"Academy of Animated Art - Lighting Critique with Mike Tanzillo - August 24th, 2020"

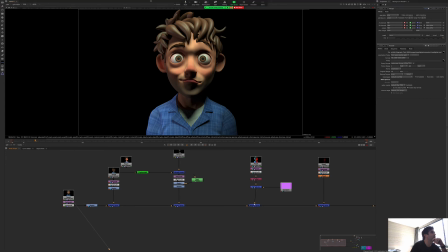(16:33)
But one of the things that I was really, really noticing was that you want to watch out for
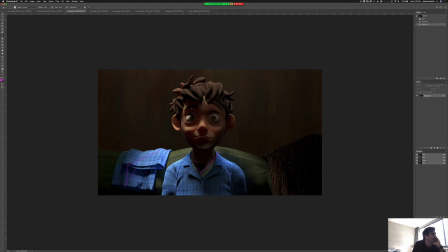(16:40)
too hard of shapes, like a too small light, because this character is all soft shapes, right? It's all just like soft cheeks, soft ears, round eyes, round nose, and you want to kind of accentuate that. And if you have a light that's too small, you're going to get like some harder lines in here, and it's not ideal. So I
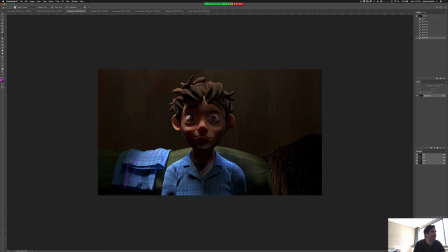(17:03)
like how this light's hitting this eye. I'd like to see a little more light on the eyes. And then this region in here is just getting like very jet black dark. I would try and bounce that in just a little bit.
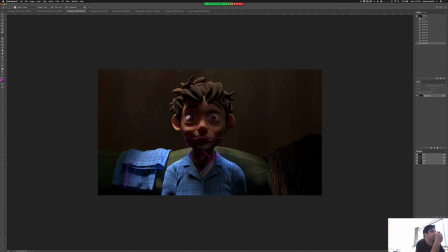(17:15)
This is you've done a particularly difficult challenge with this character, which is going off hero color a lot, and both in tone and in value, because he really just wants to be bright and glowy.
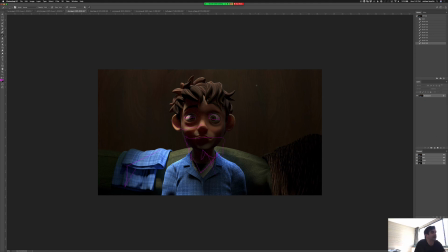(17:29)
So I would challenge you to keep pushing it, but just watch out for some of these. Balancing out this gray value on his skin. So let's actually do a mock-up here. Let's try and get this a little bit.
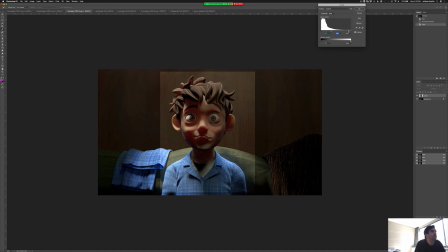(17:53)
So it might be more. Like this with some of this red saturation gone. So yeah, once we get the value into this region here, it
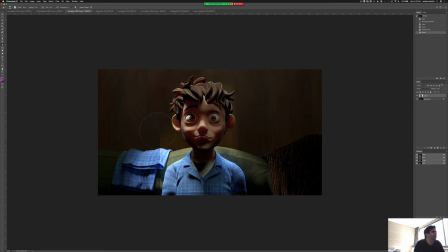(18:16)
starts to feel a little bit better on his skin. But again, what ends up happening is we're just seeing a lot of these sharp shapes right around here. So just watch out for that, again, under his eye.
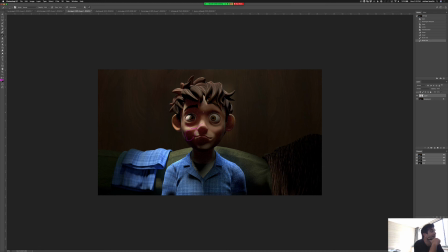(18:28)
Watch out for the sharp shapes, watch out for the noise and the shadows, and then keep pushing yourself, because I think you've made a lot of progress, and I think it's going well.
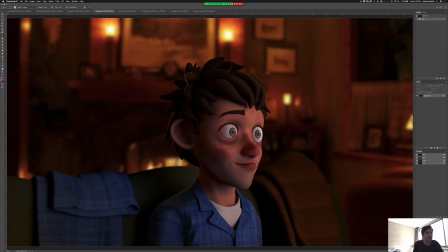(18:36)
It's just this is a tough challenge for it, for this type of setup. All right, so Dani, submission here looking good.
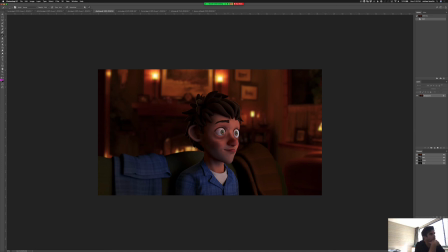(18:45)
The color on him. Start with that. The color on him is feeling a little bit too red. So let me go ahead and take him. Because there's two things about it.
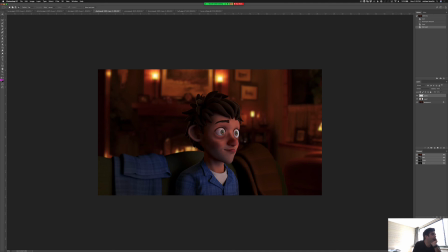(18:58)
One, if I'm looking at his skin tone in a bubble, it's too red, and it's also too similar to what we're seeing back behind him. And it would be nice. Let's start with the red. Nope.
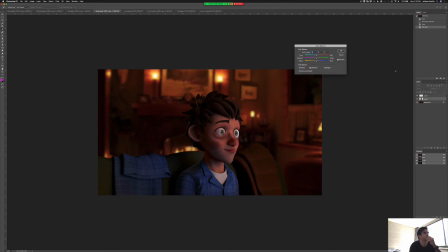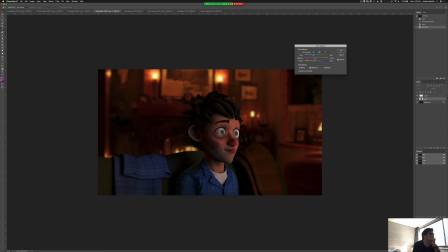Maybe something more like in there. And then, so I mean, I like the shot overall.
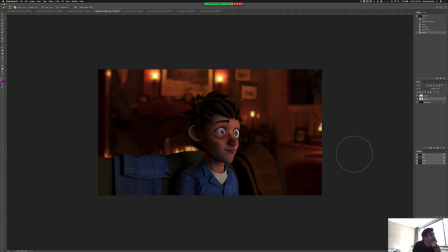(19:48)
It's just, right now there's too much of a similarity again between him and the background. And I'm trying to think of ways that we can shift that. The one for me would be to brighten him up in the foreground a little bit.
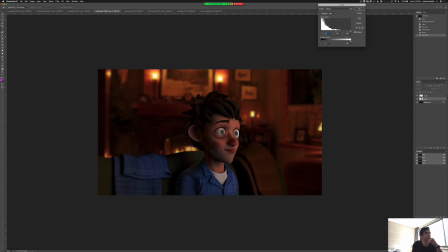(20:05)
Let's see that. Just to get him to read just a little bit more. Like somewhere along that, and now he starts popping off in the background. And then the other thing would be, go ahead and use these lights as a reason to create a stronger rim on him there.
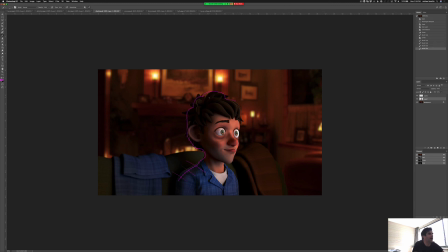(20:21)
And get, maybe not down here, but like up here to really get him to pop off from especially this shape along the back here. And then also like that fire could also reasonably get some more light up in there.
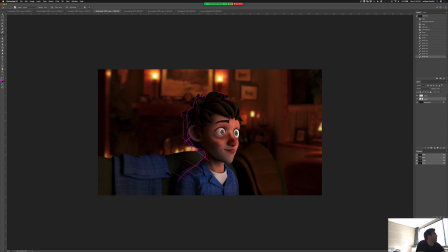(20:33)
You've got good reflection on the eyes, but this central part of the eye, you don't want that getting too low contrast. Like you would want that black pupil part to be a little bit darker,
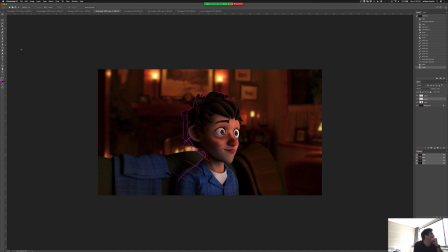(20:54)
because you really want that to be you don't want their eyes to look milky or like low contrast, like there's cataracts or something. You really want their eye value to be nice and strong and poppy that way.
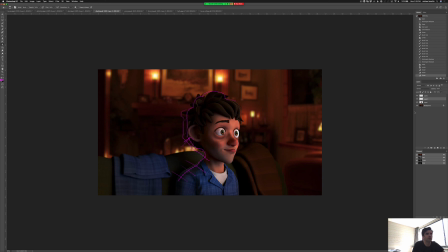(21:14)
So that would be my advice there.
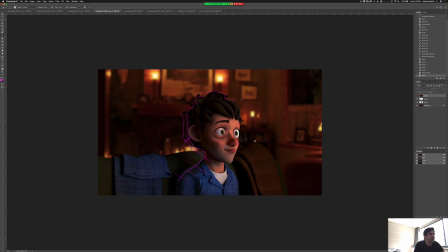(21:30)
But yeah, overall, I think it's looking really good. And you can also push some of that warmth, like that warm rim, onto some of these other secondary, and like the couch too. So you can either do a little bit of warm rim back here, and then also put a little bit of this light kind of spilling in here, just a touch, just like a small amount.
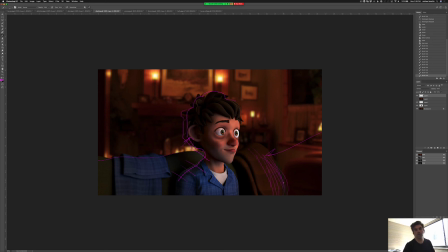(21:47)
And I think that'll go really well. Okay, I think that is everybody. So let me just hop over, stop sharing my screen, and hop into the Facebook group to see if anybody has any questions or anything.
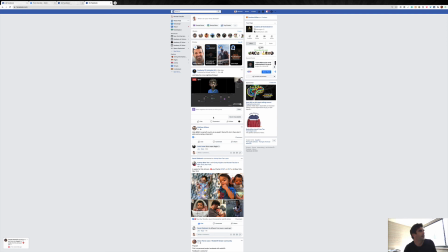(22:00)
And it looks like we are all good. All right. So thank you guys again for joining me today. I will be posting this to YouTube as well as this Facebook live session. So if you have any questions, you can either add it to the comments down below here or in the comments on YouTube.
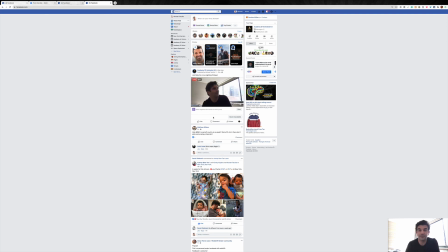(22:15)
So thank you guys for joining us today. And I look forward to hopefully seeing some of you tomorrow in our Birds of a Feather session at SIGGRAPH. And I will talk to you all then. All right. Take care, everybody. Happy lighting.